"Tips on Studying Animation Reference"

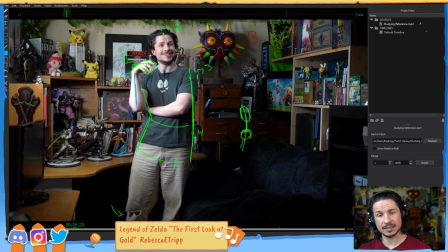So we're starting to get this interesting breakup of different actions. not everything is constantly changing. It's kind of the same with the head. What's happening with the head? If we look at the facial expression, look at how long it takes for the facial expression to change.
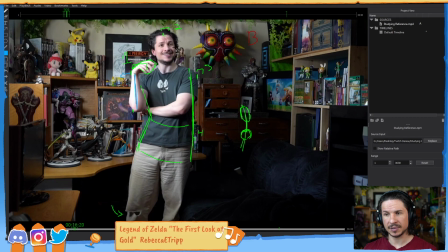So as the face comes up here on this breakdown, it's really not doing much. The head is coming up, but the facial expression, I would actually say, is probably coming down a little bit. It's kind of like an anticipation before it opens up here a little bit more.
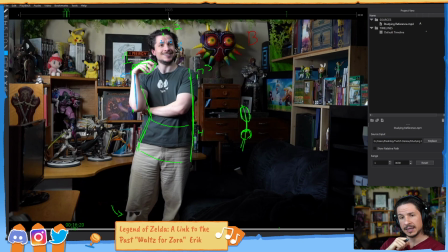So instead of just being here and then and everything, even the face, all opens up at the same time, no, it's wrist, face, then body. There's this offset. Not everything is starting and stopping together.
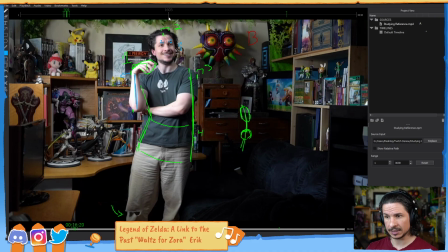This is going to be huge for making animation interesting. I know I've been repeating it a lot, but it bears repeating, because it is,
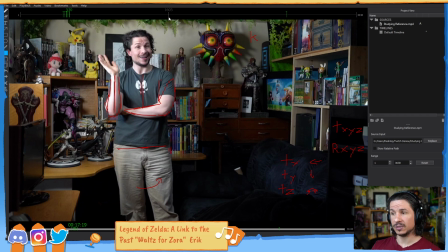of all the things that I tend to see when I'm teaching students, this is probably one of the biggest concepts that takes people a long time to understand. And once they do understand that they have to do it,
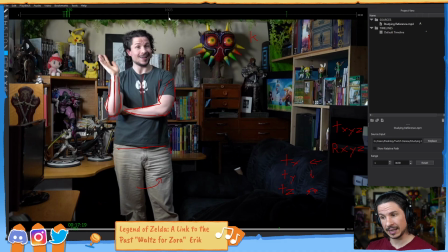it takes them a long time to understand how they should do it in Maya or in the animation program. And this kind of gives you that guide. Again, it's giving you those answers of what leads, what follows,
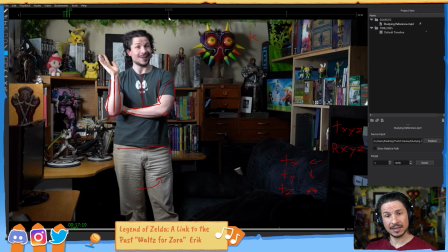how can I break this down so that not everything moves together in this boring, uniform way.
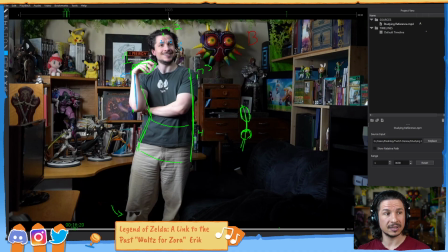So when I learned this as a student, this was one of the biggest things that helped me really get a grasp of breakdowns and how they can be used to exaggerate an animation so that it's just more interesting.
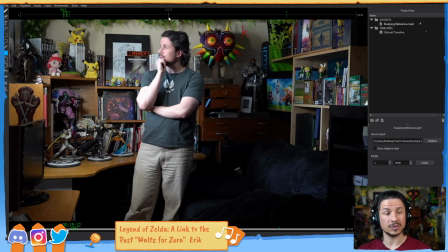Now, what I really love about this is subtle animation. We talked about this right at the beginning, but let's say you have a head turn here. It's just a head turn. There's nothing else to it, really. This is one of those moments where in animation, you would have the character there, and then you turn the head, and okay,
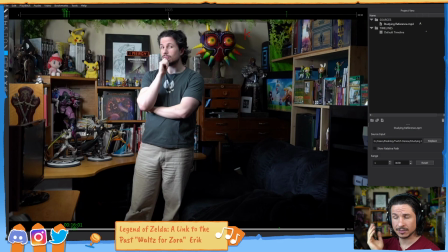it's a head turn. Turn the head, done. And the rest of the body is absolutely still with no motion, which looks really fake because you don't have a moving hold. Or you would move the body, but if you just move the body randomly just for the sake of a moving hold,
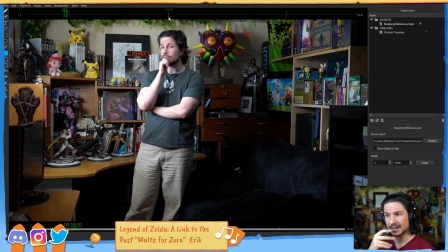it might not look good, and it might just make the character look like they're sliding across the screen in a weird way. Well, if you do this, just look at your reference, look at the two poses, and look for the little changes. So, what are we seeing here? Well, we see that there's this kind of drop in the body.
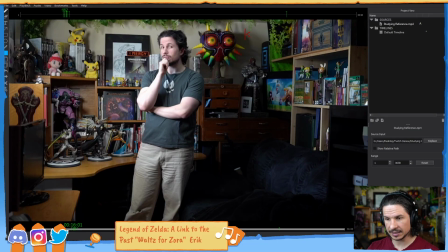The hips are traveling down ever so slightly. But we also see that there's this offset in the hips versus the shoulders. So if you look at the shoulders here, there's a slightly bigger drop. Like if I kind of,
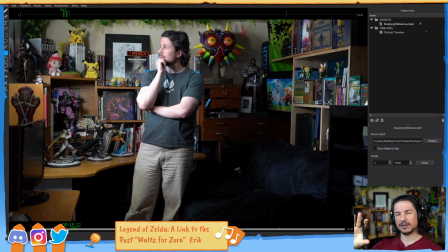the way I like to do this when it's subtle motions like this is I'll just kind of close my eyes a little bit, kind of defocus from the shot, let it be a little bit hazier, and I'll go between the two and see which motion stands out most.
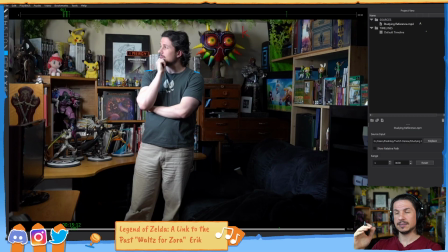That's usually the bigger motion. So if I do this, I can feel those shoulders dropping more than the hips are moving. So that means that as the characters like this, they're dropping in their body, but then their shoulders are also doing an extra little drop.
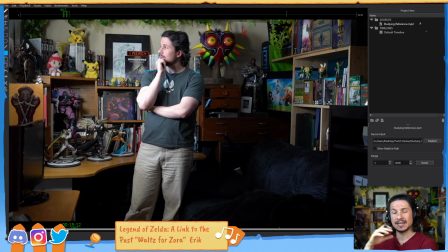It adds variation. It's not just the whole thing sliding as if it was my favorite little prop recently. Just this little toy going downwards, and everything stays in perfect relationship to each other. No, not at all.